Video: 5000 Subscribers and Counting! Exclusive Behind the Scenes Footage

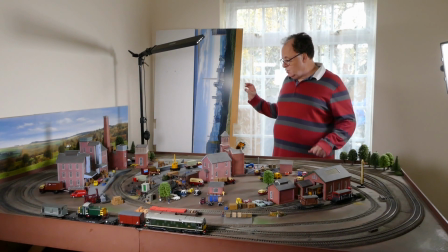(4:16)
Anyway, boards, back scenes, how I change them.
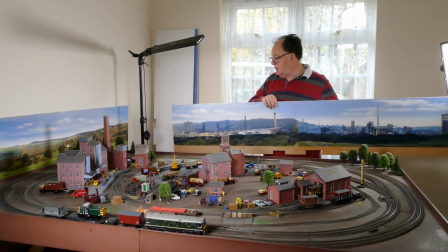(4:20)
I have several mounted on MDF sheets that I just clip
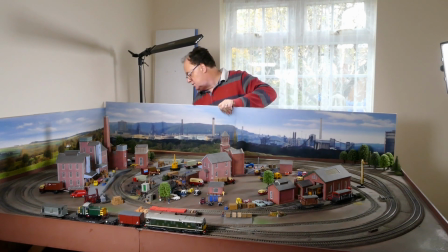(4:28)
to the side of the railway.
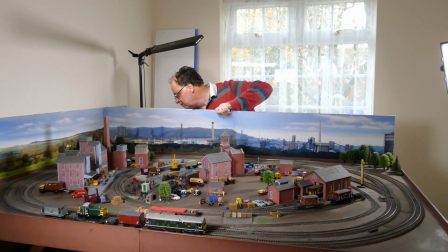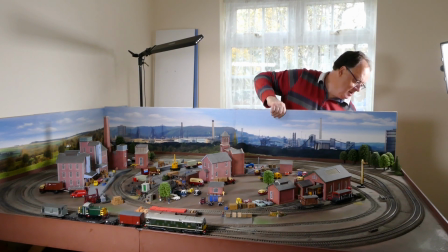(4:36)
I'll bring you around for a quick look at this in a minute. There we are, in place.
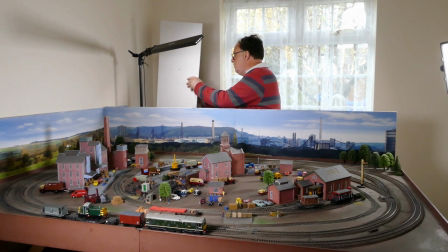(4:41)
Got others here.
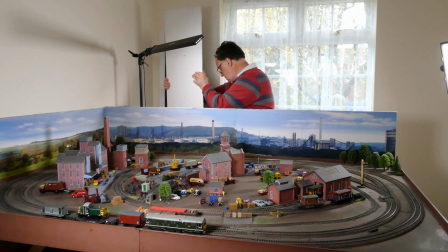(4:43)
I tend to have the whites facing away so it doesn't distract too much.
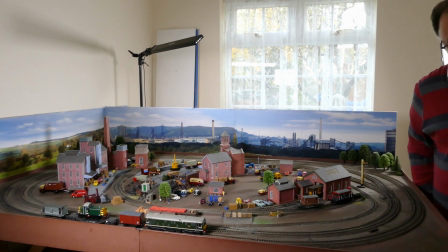(4:50)
I use Gauge Master back scenes. Now I'm not convinced they're the best, but I'm not convinced they're the worst either.
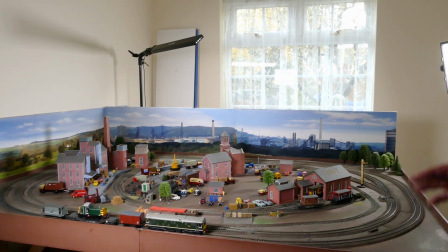(4:56)
Sticking them to the wood is really hard. You do have to paint the wood, you can't do it plain.
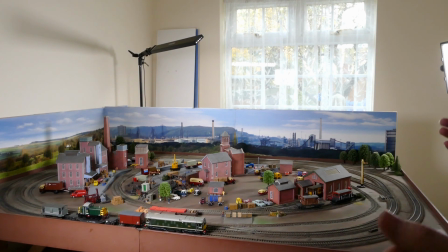(5:01)
And I've tried spray glue, that wasn't overly successful. and I've tried wallpaper paste and the stuff that Gagemaster supply, and all of it has its problems. Anyway, so now I'm going to be doing a bit more filming, but I just thought you'd like to see that.
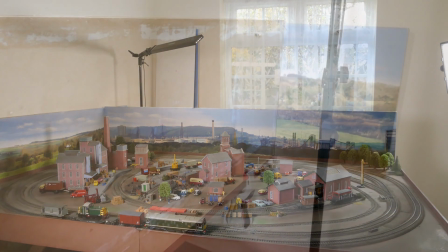(5:18)
Let's just take you around the back to show you the back where the boards clip. There we go. And they just clip on the side.
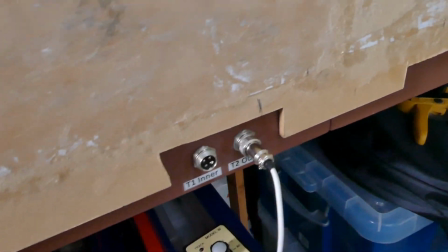(5:26)
That's my remote, so I can get around the other side. I've got a couple of Model Ws that I use.
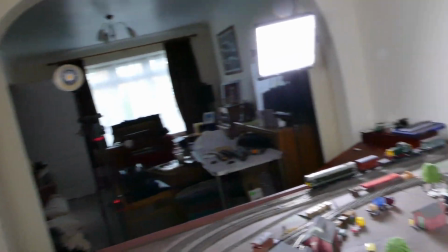(5:35)
As you know, I like the Gagemaster controllers. Ever so simple, and it does the job.
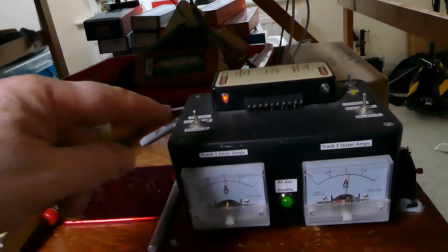(5:41)
No point trying to reinvent the wheel. And underneath here I have a switch box that you saw in our video a while ago now,
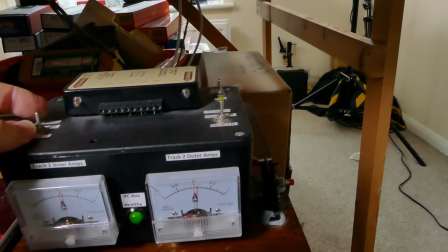(5:48)
which I can switch between the Model D or handheld function. Anyway, there we go.
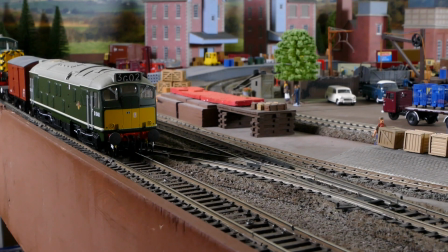(5:55)
Just one little additional detail for the behind the scenes video. Just want to show you the effect of the mono light that I showed you. So I'm going to switch it on now.
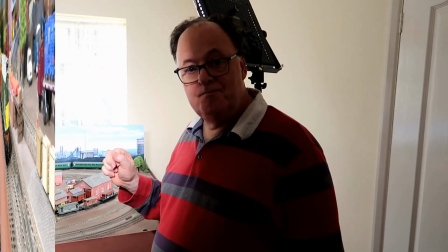(6:08)
Look at the difference. Right, so now I'm going to do a bit of Mobius camera work.
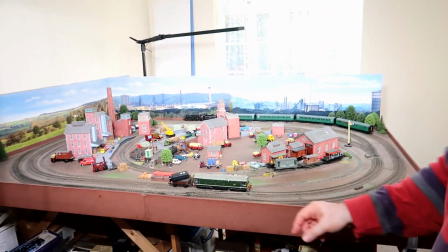(6:14)
So if you focus down here, Cheryl, this is the cam train.
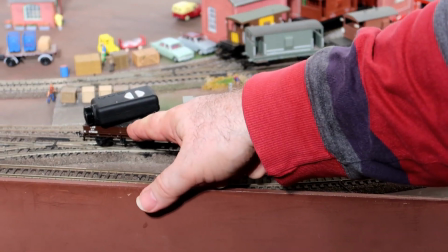(6:22)
And as you see, the Mobius is on there. Can you see that all right? Little truck with a little wedge that in so that it points down mostly, because it's such a wide field of view,
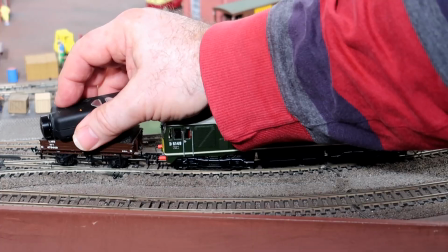(6:31)
otherwise you get too much in. So I'm just going to set the camera alive and set it filming, and it flashes to tell me it's filming.
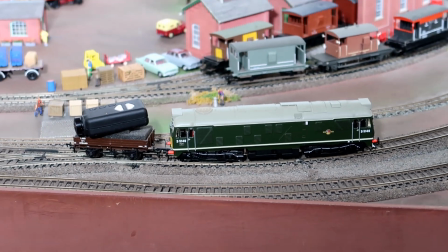(6:40)
And we're going to film the standard class 4, so I need to get that running first,
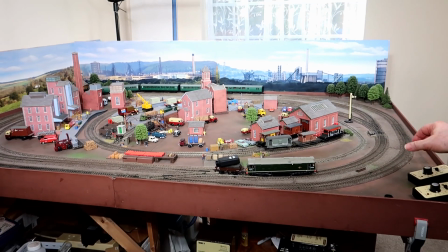(6:48)
and then we'll have a look at the lights that are involved in filming for the Mobius cam.
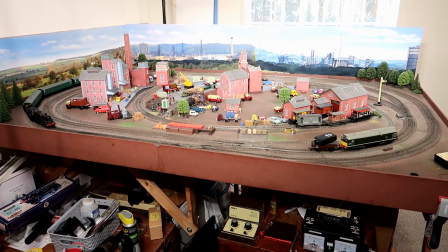(6:54)
So I'm going to set the 24 off with its camera to wait for the other train.
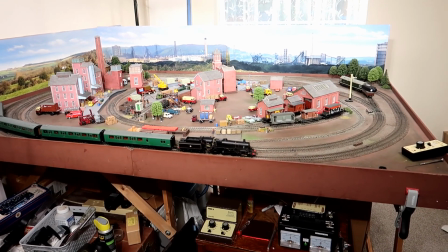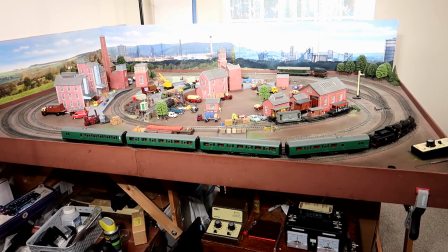(7:04)
And wait about there.
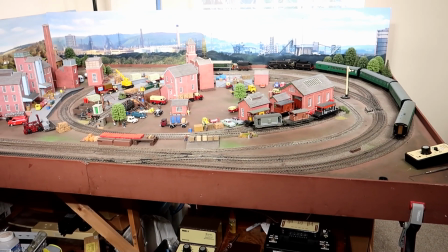(7:09)
And then I'll just get him going and film a little bit of the loco going past quite slowly.
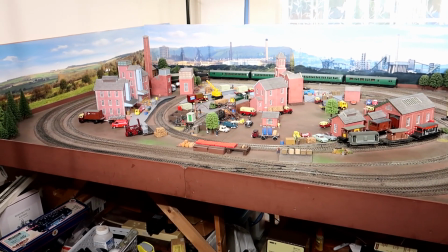(7:15)
And then just as we get to the corner, I'll slow down and let the train pass.
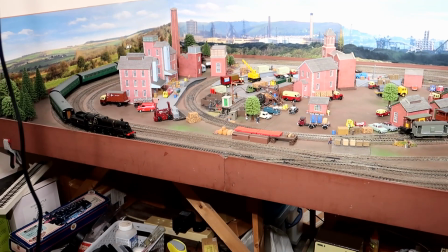(7:24)
And then if I wasn't happy, I would just whiz forward
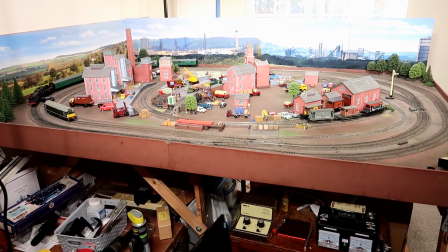(7:31)
and film it again. Now, normally when I'm filming something, all the light is concentrated in one area,
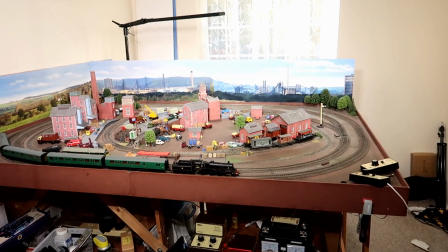(7:38)
but if Cheryl walks back a little bit and shows you what are happening with the two lights, or 4 lights as it is,
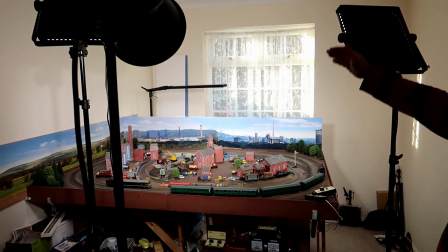(7:44)
we've got the bar light in the background pointing down to take the shadow away.
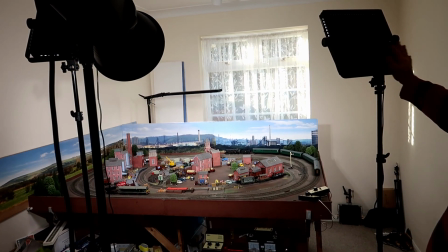(7:48)
We've got the mono light here filling in, and the 2 LED panels, so that we get a widest possible coverage against the boards.
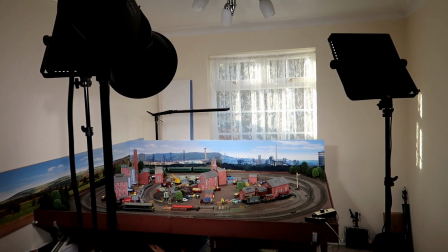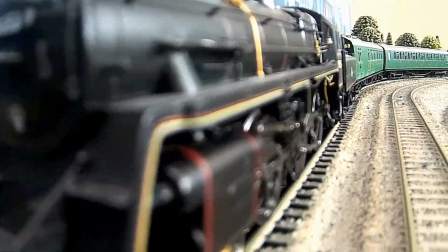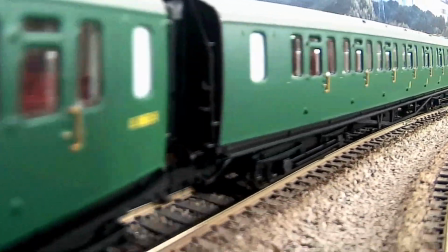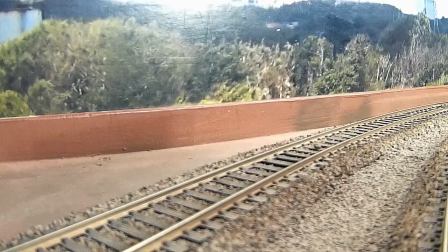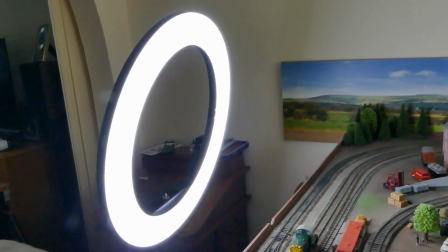(8:18)
Another LED light that I use quite often is this ring light. Let me show you what it does.